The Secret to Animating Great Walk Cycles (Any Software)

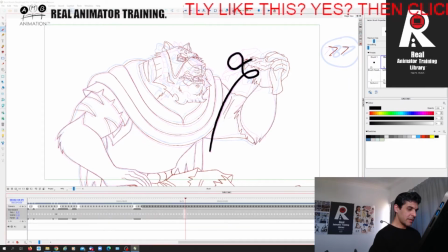it goes this way, right? Boom, boom, boom, boom, right? Then after that, right, it continues forward again.
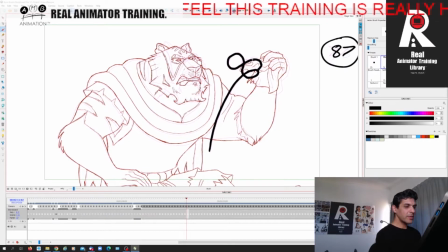So it comes forward on itself again, right? So it's going down again, right? Boom. Then it locks into position. So look at the arc. Boom. Right? Look at the figures of 8s that are happening there, right? Jin, jin, jin. Can you see that?
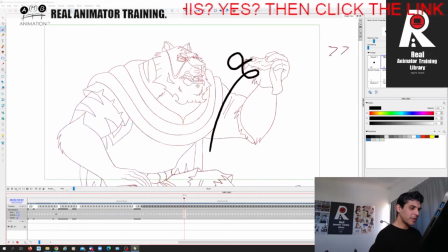That is the power of all of the subtle things. Now don't forget, like, it takes from frame 1 to frame 25 just to get hair, right? So that's a whole second just to do that, right?
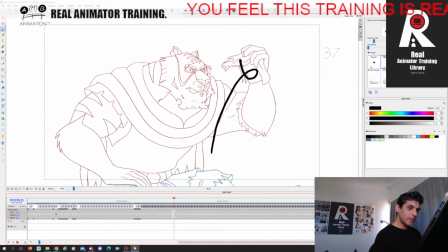Now from 25 to 57, which is, you know, over a second, he's going to go from hair to hair, right?
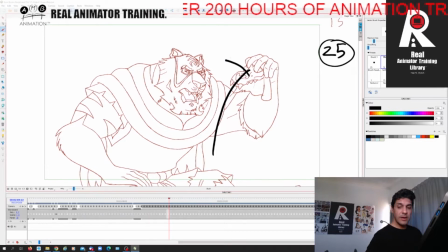So we're not just going to do a boring arc like that. We've got another second to kill. So here's a big move, takes 1 second. Here's a little move. So in the little move, we're going to add a subtle, slow arc.
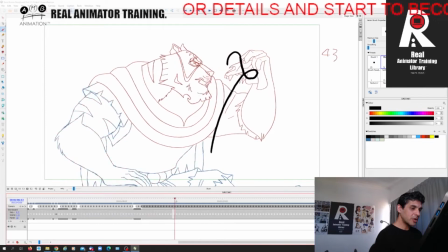So it's not going to, when you look at it like as these frames, it's kind of quick and choppy. But it's going to take 1 second to go from hair to hair, right? Roughly. Over a second to just make that small movement and that little head turn, right?
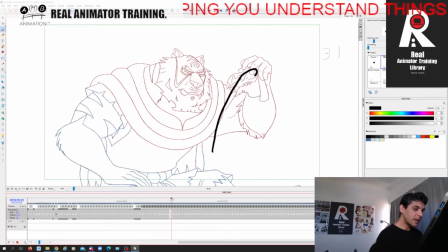Which is a simple arc. So we need to make it interesting with the figure of 8 arc, right? Even when he takes it back on itself, right? So that is an insight
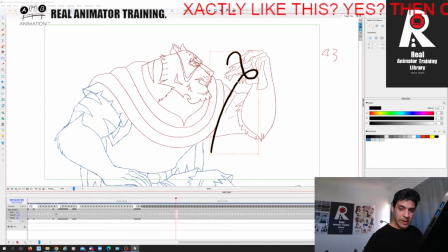into the power of arcing figure of 8 arcs at the very highest level. Now I'm going to demonstrate to you the figure of 8 arc at the level that my training library members have learned it.
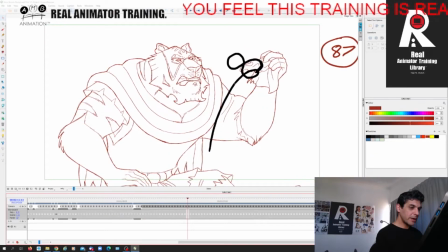I am going to demonstrate to you what training library members learn in the real Animator training library.
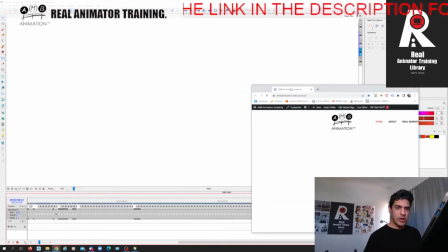Now, just to show you, this is, you know,
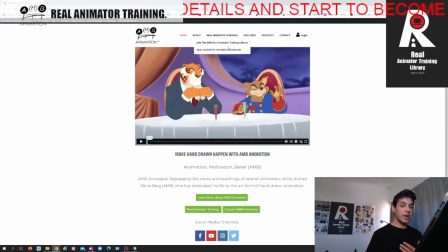you're just going to get a very quick example, a live example that I'm going to give you right now. But to show you, my training library members have, if we go into the dashboard, okay,
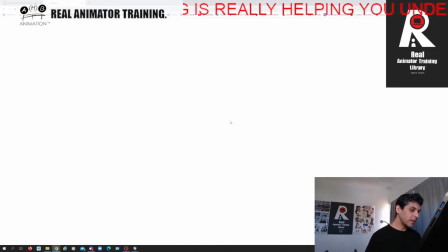and I go into the basics account, so I go into the Real Animator Training Library Basics Archive.
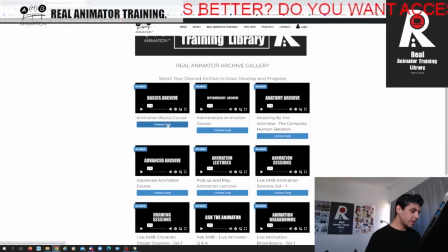If we go into the basics course,
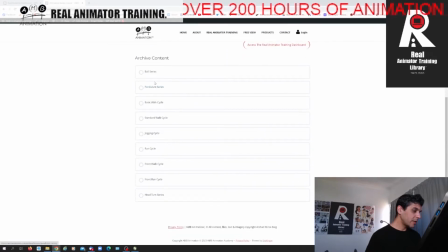you learn the figure of 8 arc you start the figure of 8 arc with this pendulum series where we
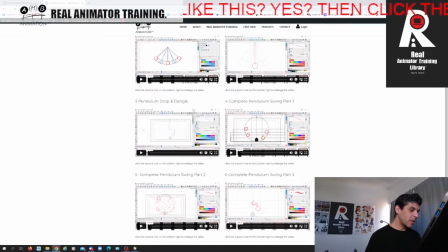do what's called a weighted pendulum swing, okay,
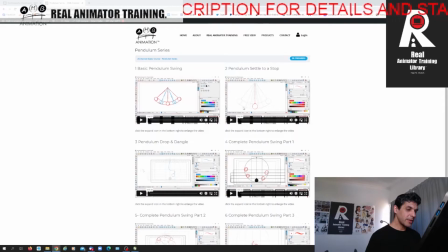which will be in the pendulum settled to a stop, or the basic pendulums in the first video.
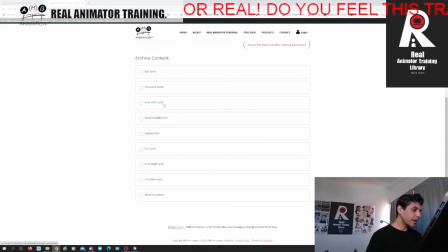So you learn the figure of 8 arc early on. Then in the walk cycle, you learn the figure of 8 arc in the arm swing.
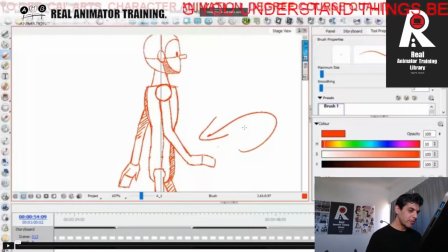You can see this thumbnail here. We've kind of started drawing the figure of 8 arc there.
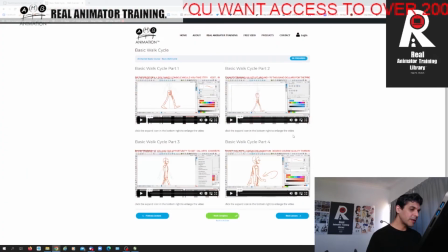So you learn it there. But you can see there's 4 videos that you got to go through.
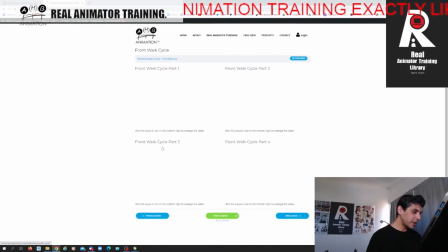And now in the front walk cycle, which is what I'm going to give you a really quick demo of today for free,
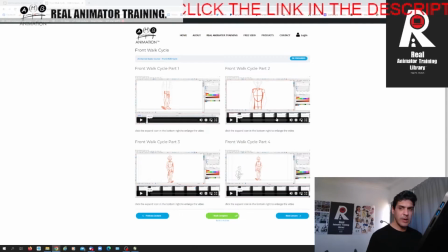you got another 4 videos where you really learn the figure of 8 arc at its basic root.
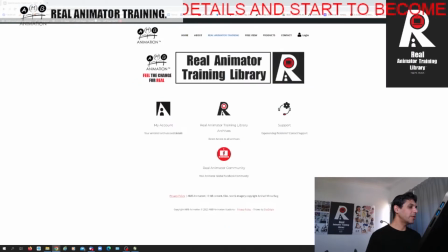But I'm going to try and condense all of this information for you quickly,
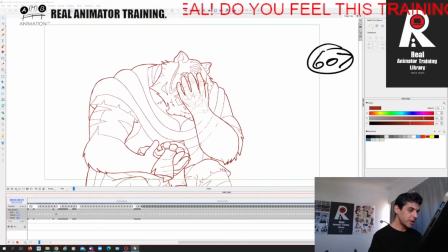so you can get something nice to watch and something quick, right? So let's do that. Let's get rid of my friend here, right?
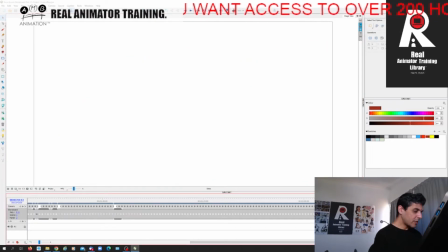We don't need him. And let's start doing a front view walk cycle.